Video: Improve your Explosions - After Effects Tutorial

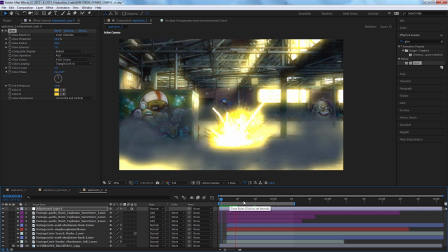(12:23)
So if we play this back, we can see how the glow pretty much affects everything that's bright in the scene.
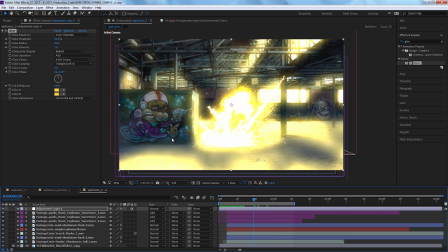(12:28)
Now what we want to do is take our pen tool and isolate areas in the scene that we don't think this explosion would necessarily hit from that distance.
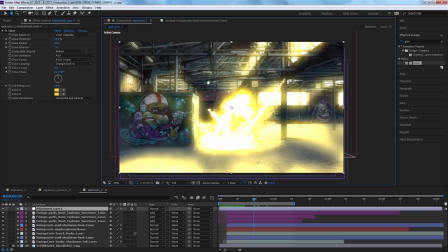(12:37)
So for instance, a lot of the ceiling and these windows, they're picking up the glow because they've got bright spots naturally in the picture.
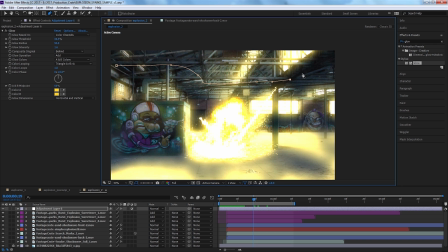(12:45)
And the distance from the explosion to the ceiling in the back is a little too far in my opinion.
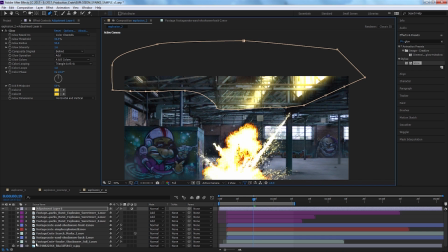(12:52)
So we're gonna create a mask and set it to subtract, and this is gonna take away from that adjustment layer.
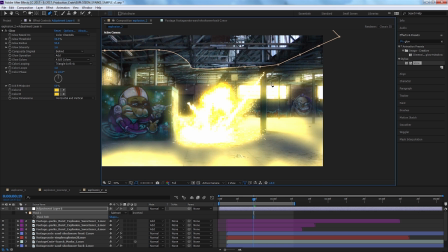(12:57)
Now we'll go ahead and create a quick mask around a window, and we'll do some other masks around here where it just doesn't seem feasible that this explosion should be adding a glow to. We'll turn those both to subtract. We'll take our feathering and we're just gonna feather all these out a bit.
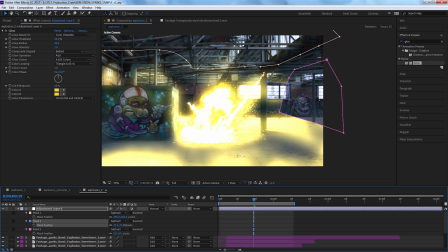(13:15)
We'll go a little lighter on that window, but the rest we can get right up to like 200, 250. And now that I'm looking at it, I think we should take this front piece out too, or at least feather it, maybe like cut in half.
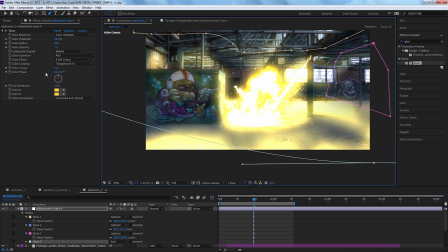(13:26)
So we're gonna subtract that, get it up to about 250. And we'll just kind of tweak where it's at. Now you may be saying to yourself, this still looks a bit unrealistic.
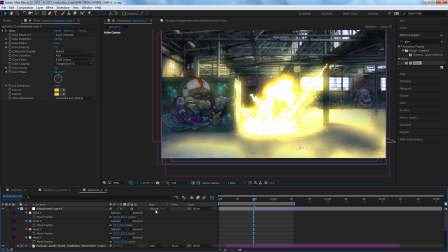(13:39)
That's okay. We're gonna change the mode for this layer to add.
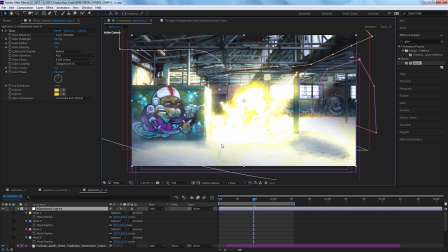(13:43)
So just like our sweeteners, the add brightens this and almost takes everything to a blown out stage.
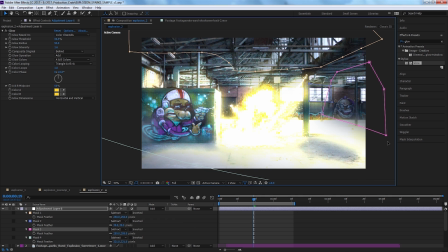(13:50)
And now we can work on when and how long this glow takes place. So we'll hit T to bring down our opacity on our layer, and we'll set a keyframe by hitting the stopwatch.
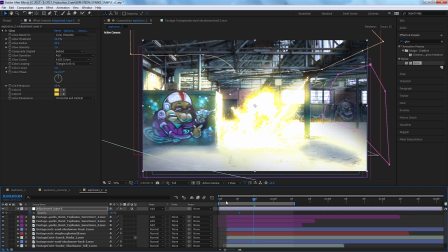(13:59)
Now we'll simply line up the timing of our glow to the timing of the explosion.
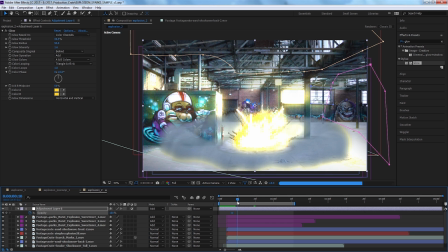(14:05)
We'll set another keyframe at 100% just a little bit later so this glow can last for a little bit.
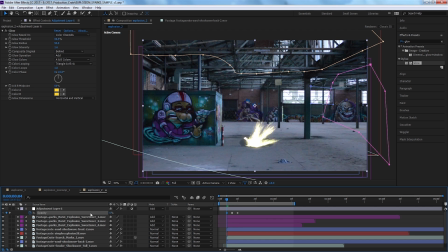(14:11)
And then we'll go back and set a keyframe at 0 right before the explosion happens.
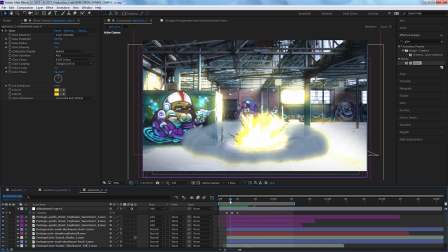(14:16)
We can kind of scrub through it and see it appears as though our explosion is the cause of this bright glow that's happening in the scene.
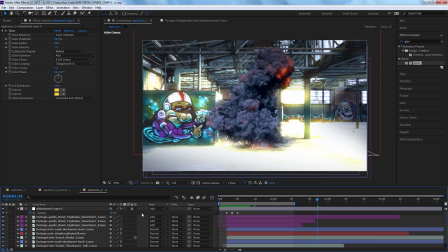(14:23)
So if we go near the end of the explosion, we can take our opacity all the way down to 0 and set a keyframe there.
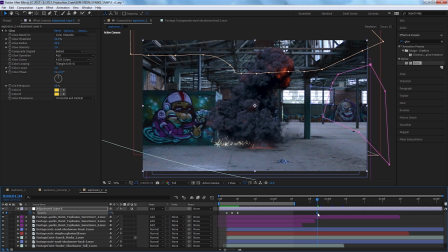(14:29)
And I'm going to take that keyframe and by right clicking it or open Apple clicking and hit keyframe assistant, we'll go to easy ease in.
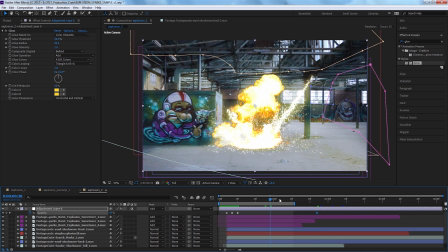(14:38)
And so that will just allow the glow to kind of ease its way out of the scene. Now we can just scrub that back a couple times and get a feel for how it's looking. Let's take that last keyframe and slide it to the right a little bit more. I think this glow should last a little bit longer.
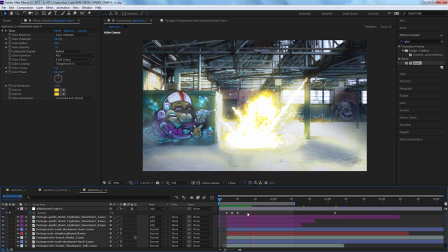(14:54)
And now if we play it through a few times. So the only thing I'm not feeling too great about is our shockwave that's at the bottom.
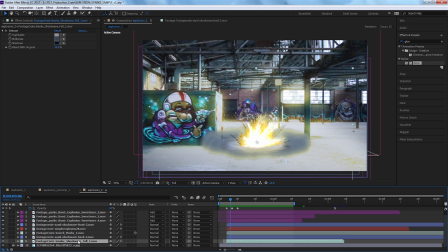(15:04)
If this explosion was happening in real life and that dust flew out like a dust cloud, I don't think it would be dark blue when everything else is being overexposed.
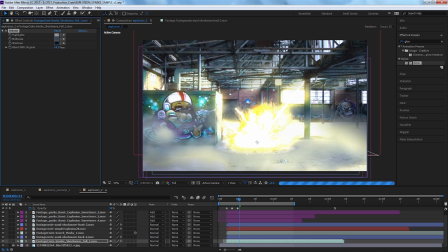(15:14)
We'll take our blending up to like 50%, which actually kills the tritone effect slightly. And let's take it all the way to 58. That's gonna allow us to blend it more.
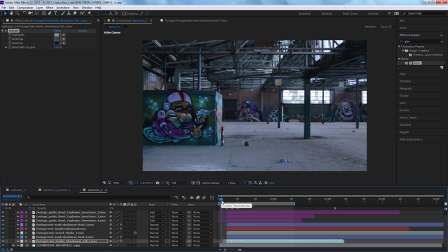(15:26)
It basically allows the effect to go back towards white instead of blue, and thus the glow affects it a little bit more.
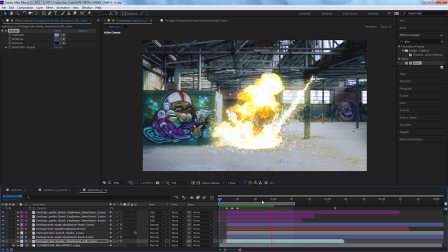(15:32)
So now I'm just gonna slightly tweak our masks here. I would love if this glow did a little bit more near the top of the frame.
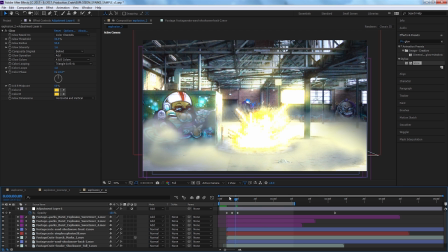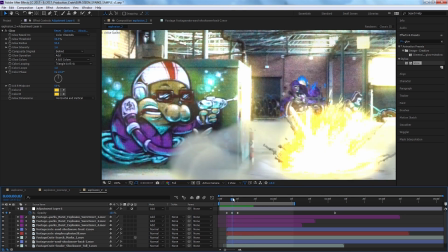(15:45)
And if we zoom in on this little brick area, we can see that this type of glow effect works perfect with explosions and really gives the feel
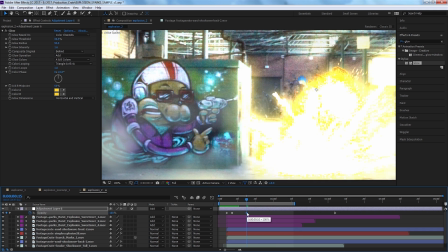(15:53)
that there's proximity here and the closest spots to the explosion are actually being affected the most by light.
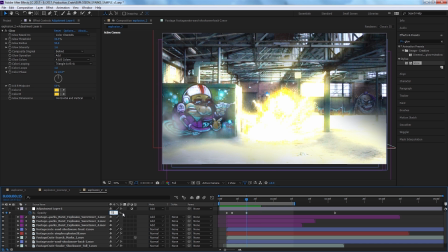(15:58)
So I'm just going to tweak this a little bit more. We'll take that keyframe that I slid out and take it down about 75.
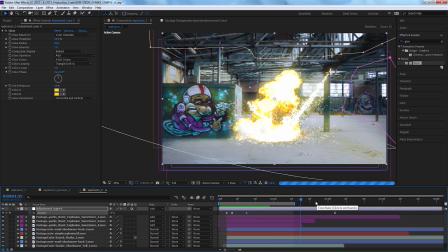(16:05)
So now that I'm feeling pretty good about all the blending and the overall look of this, let's add one more element.
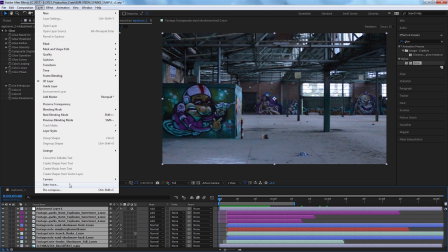(16:13)
We're going to highlight all of our layers, go up to layer and pre-compose. And I'll just call this explosion pre-comp 1.
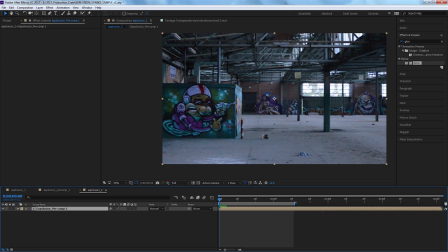(16:24)
We'll extend our work area out and we will take a look at how this looks.
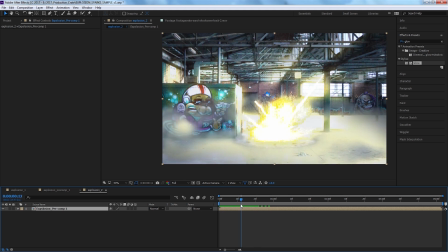(16:29)
Everything looks pretty great. We're going to hit A to bring up our anchor point.